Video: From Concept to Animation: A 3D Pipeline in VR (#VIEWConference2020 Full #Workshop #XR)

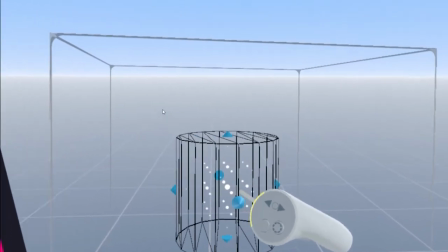For this prop I'm going to start as usual by picking the appropriate primitive shape,
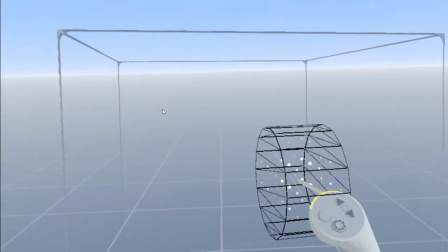then use the manipulators to establish the right base form to build my design on.
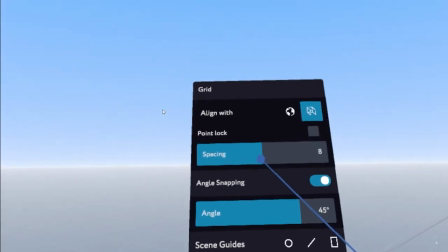I'll adjust the grid and angle settings to suit, so I can clearly carve out what I need.
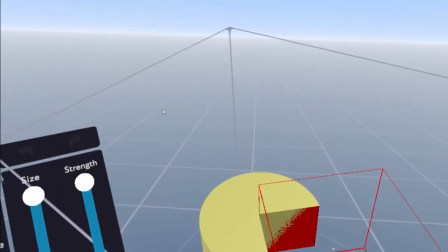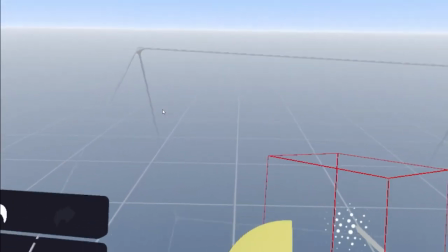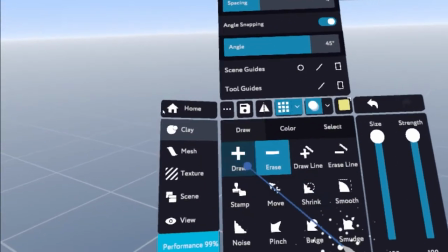I know that wedge shape is super simple to do with polygonal tools in a non-VR traditional modelling application,
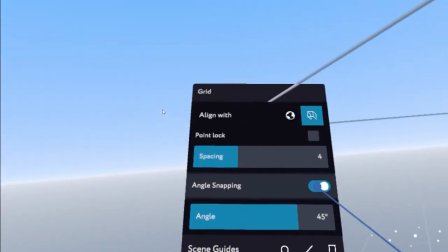but where I plan to go with this next isn't quite so simple to do,
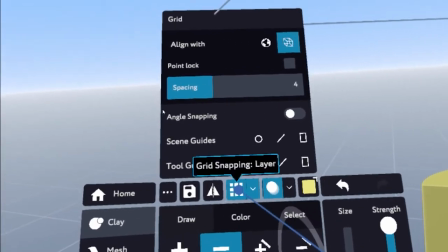at least not for me.
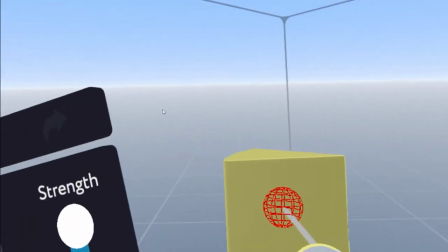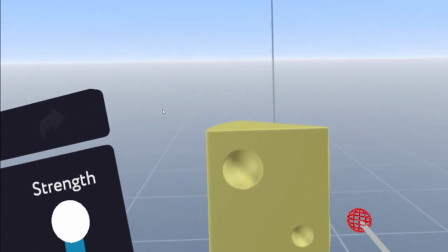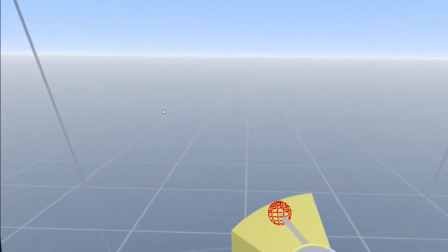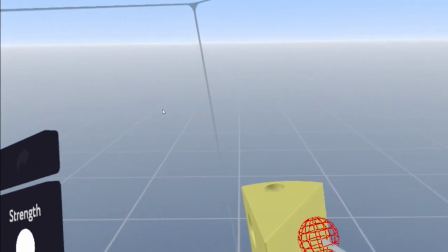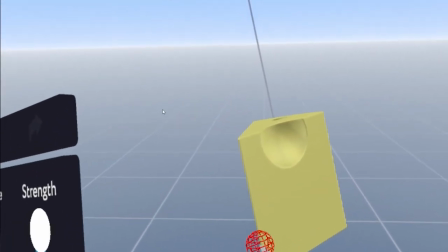Cutting into it with the erase tool in a spatial environment makes judging the size and placement of things that much more intuitive.
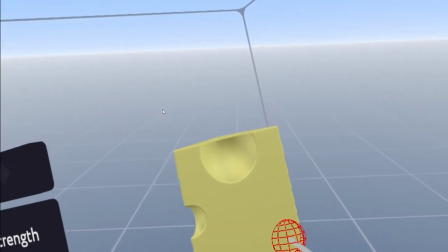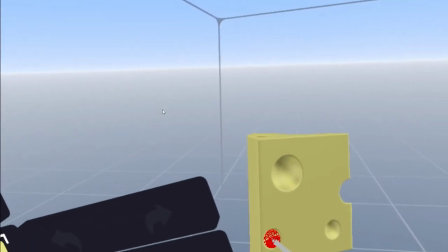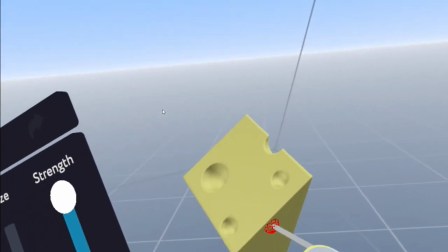So far pretty rigid right? But everything starts off looking awkward and slightly odd.
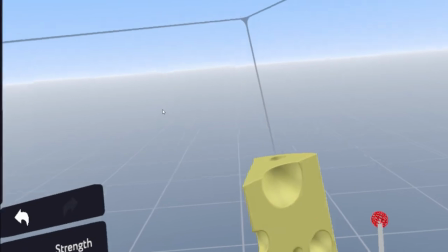Usually for me that's a sign that I'm building a decent foundation for what I want to realize by the end.
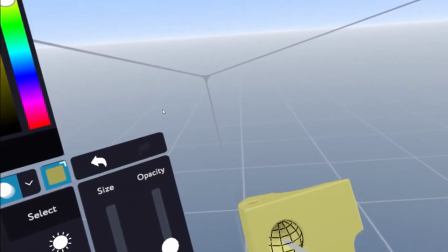Before I start altering the shape I might mark out some of the cavities as
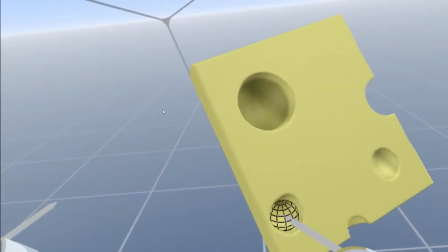this will help me keep track of the surface and when I start to reshape the sculpt that's going to come in handy.
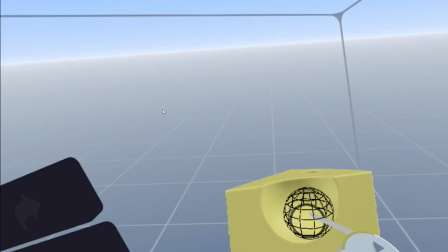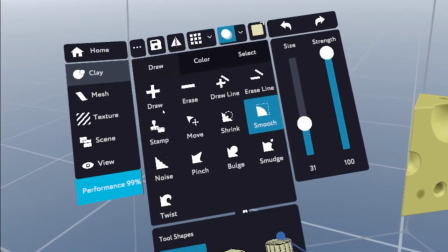I find the smooth tool and the erase tool go hand-in-hand with the way I work.
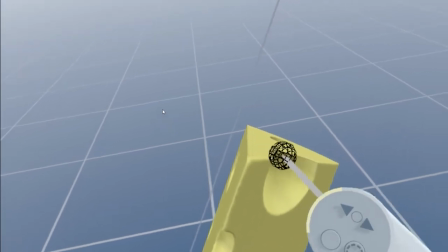I will often oscillate between the two tools for more detailed forms.
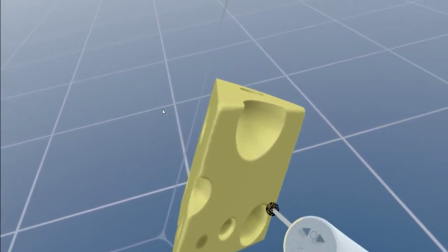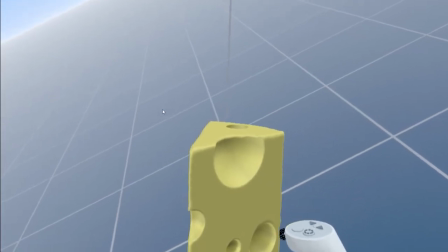With this prop though, right now I'm trying to get the balance right.
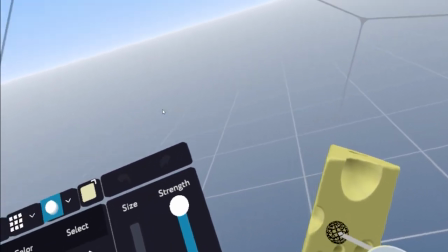The cheese has clearly been sliced off a larger piece so a lot of it needs to retain the straight edge
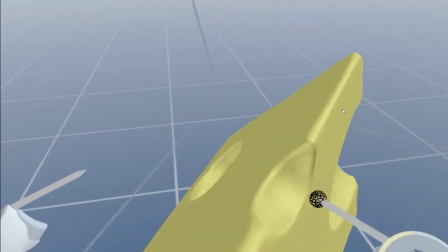but it's also organic and perhaps been sitting around for a bit so
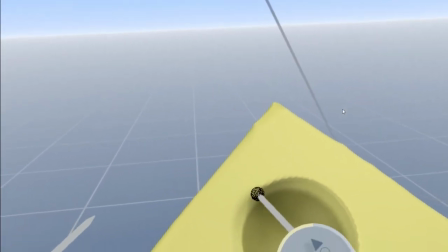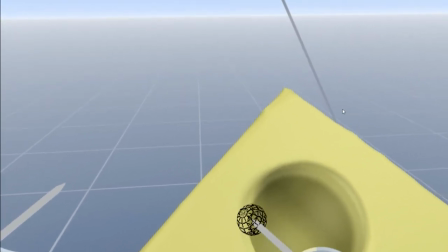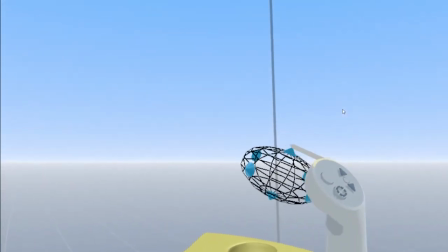I'll use the bulge and shrink tools here and there to indicate where it has kind of settled into itself but
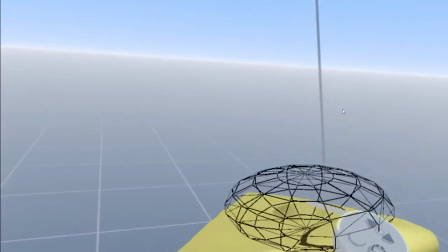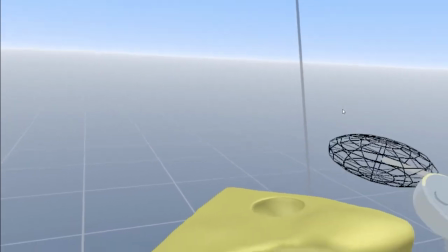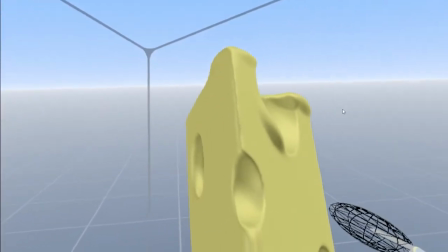it's still got to look appetizing so it can't look like it's rotten
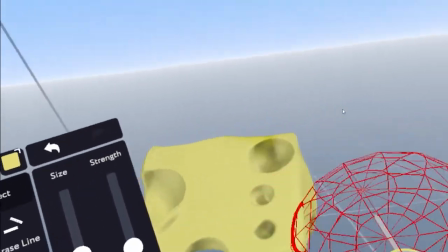plausibly food like I guess even though it's still in such a basic form without any textures or materials on it.
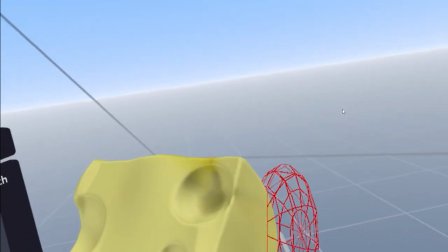Just the overall form should communicate a yummy piece of cheese.
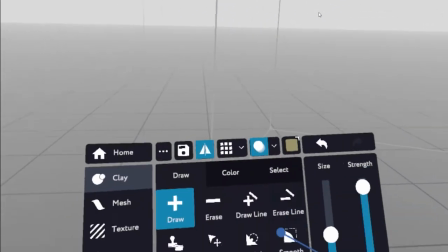Now let's have a go at sketching something a bit more interesting. I'll turn symmetry on, pick my primitive,
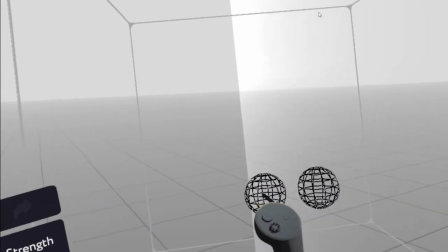set my angle and grid and picture the design I have in my head as a form in the space right in front of me.
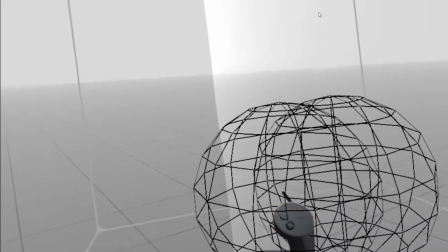I'm intentionally avoiding continuous strokes with the clay tool.
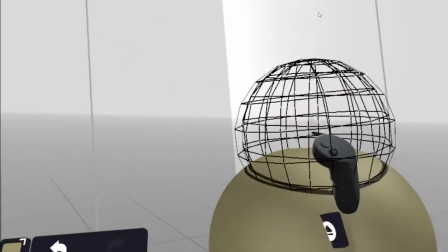For now I just want to block in major forms, just one clean lump of clay at a time.
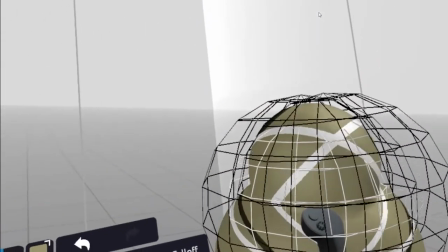Then let's grab the move tool and gently adjust the shape towards the specific direction I want the overall silhouette to eventually go.